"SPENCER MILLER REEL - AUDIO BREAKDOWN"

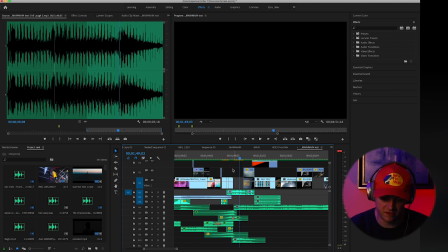This is the wrong footage here, okay.
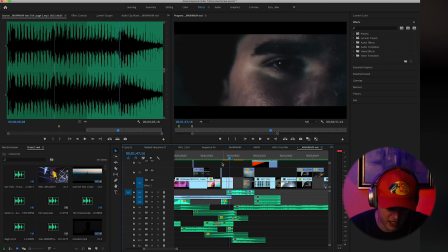Okay, for some reason in this project, I've gotten this glitch where I lost the actual shots that were here.
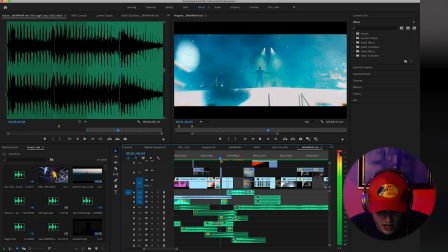It was like a firework zoom in shot, but I'm doing an audio breakdown. Everything else is the same.
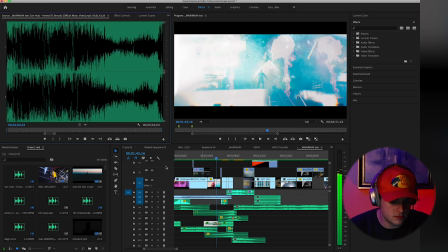So for this part, we've got, this is a part of the next phase 5,
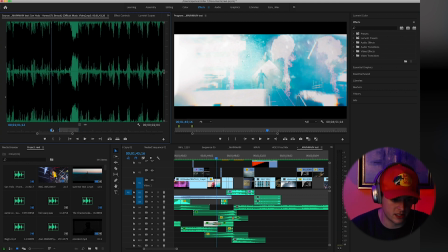Honest by San Holo. Very low pass to where you can almost not really hear it, blended with,
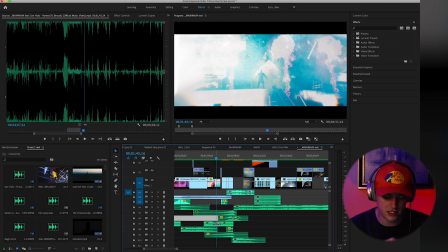I guess I don't know why that's blended, but so this is this Honest, the next song kind of coming in here.
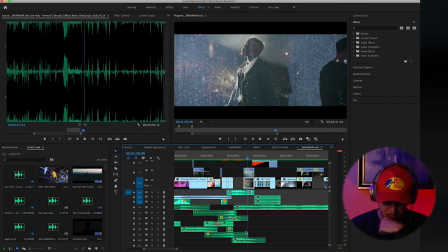Also, I just thought this was a funny song here.
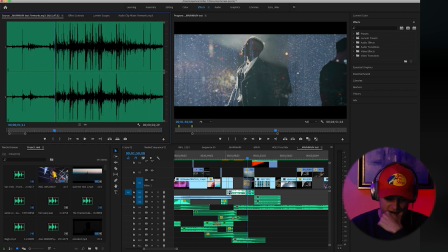Nope, that's fireworks. Which one is it?
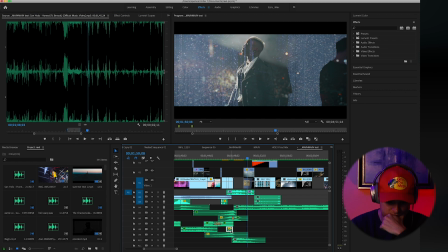I gotta find it really quick. What the? Oh yeah, this just cracked me up as an EDM drop.
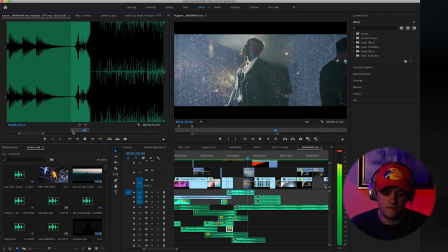I found this song and...
What the insane!
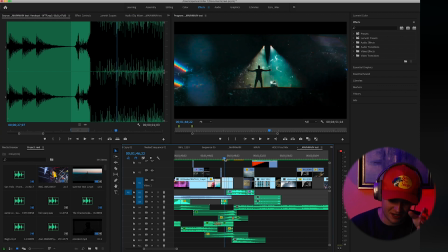But I liked just that little whisper, so I kind of chucked that in here.
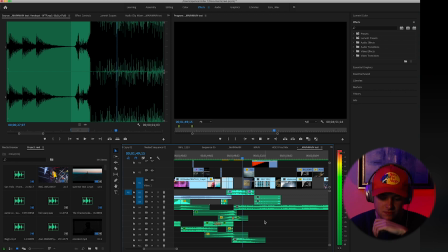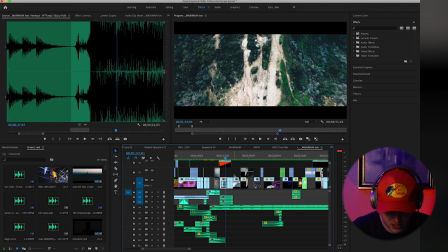And so here we get, after all that craziness and what you've seen so far, we finally get a kind of chill point.
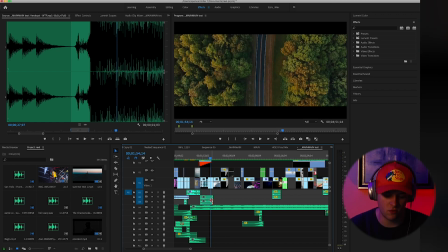There isn't as much sound design around this section. There's some like little wind sounds right here, but it's really subtle.
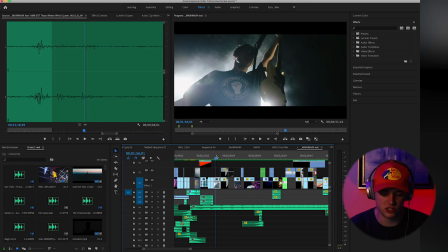This kind of part is really just the song.
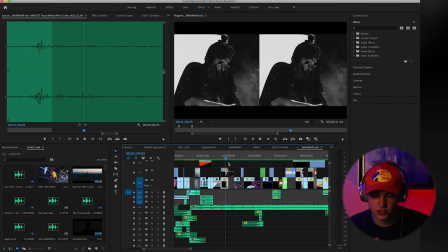Because again, everything's been so layered so far, and just so much going on. I wanted this to really feel like a time of like, okay, I can just kind of sit back right now. It's been a lot going on, very relaxed, you know.
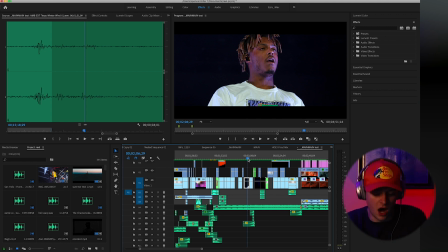And so again, what I'm doing is the next song, I still wanted to use that voice thing from the first song and do that in here with a riser and a gun cock back right before the drop to give it a little bit more flair.
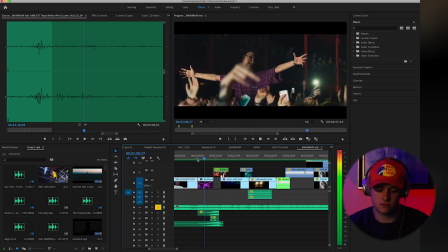Because again, this is what it normally sounds like without that.
I just want us to be honest.
And then here it is with the stuff that I added.
Want us to be
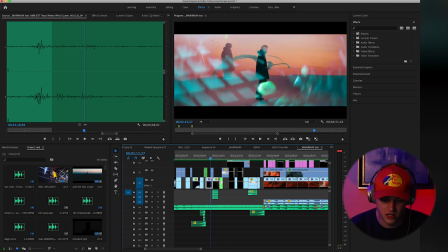honest.
Feels a little bit more full without being too much. Fast forward a little bit, we got some wave sounds here.
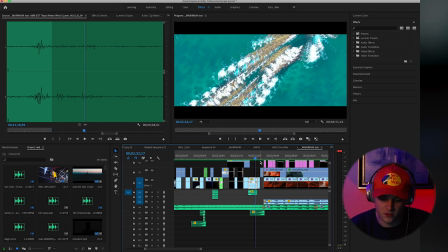I just want us to be honest.
And then one last riser into the intermission of the video, whatever you want to call it.
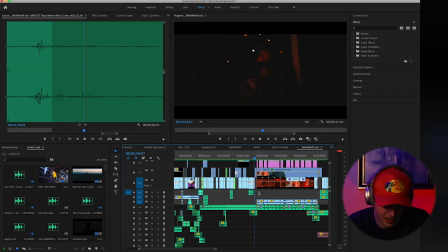I just like this, and maybe it doesn't fit with the video, but I liked it, so I don't know.
Want us to be honest.
I'm about to run out of time on my card because I've hit the longest my camera can record for. BRB. Okay, and we're back. Okay. So as for the intermission part of the video, I've been looking for, I wanted to use it as an intro or an outro, or some point in the video I wanted to have like an old voiceover kind of type thing. I always love that in songs and videos and all that kind of stuff. But going through YouTube and looking that up, I couldn't ever find one that I really liked. And so, a funny story actually, I'm gonna go see if I can find this audio really quick. So funnily enough, I had a rental car at one point in LA, because I was driving to shows, and my phone had died, and so I got in the car, and so normally I'm always listening with Bluetooth or my phone plugged into the aux or whatever. And my phone had died after I was leaving this concert, get into the car, and my phone, I was like, okay, I gotta let my phone charge for a second, I'll throw on the radio. The first radio station I clicked on, for some reason at like midnight, is playing an old speech. And the audio was like exactly what I wanted, and the stuff he was talking about was exactly what I wanted. And so here's the video of you know, me sitting here.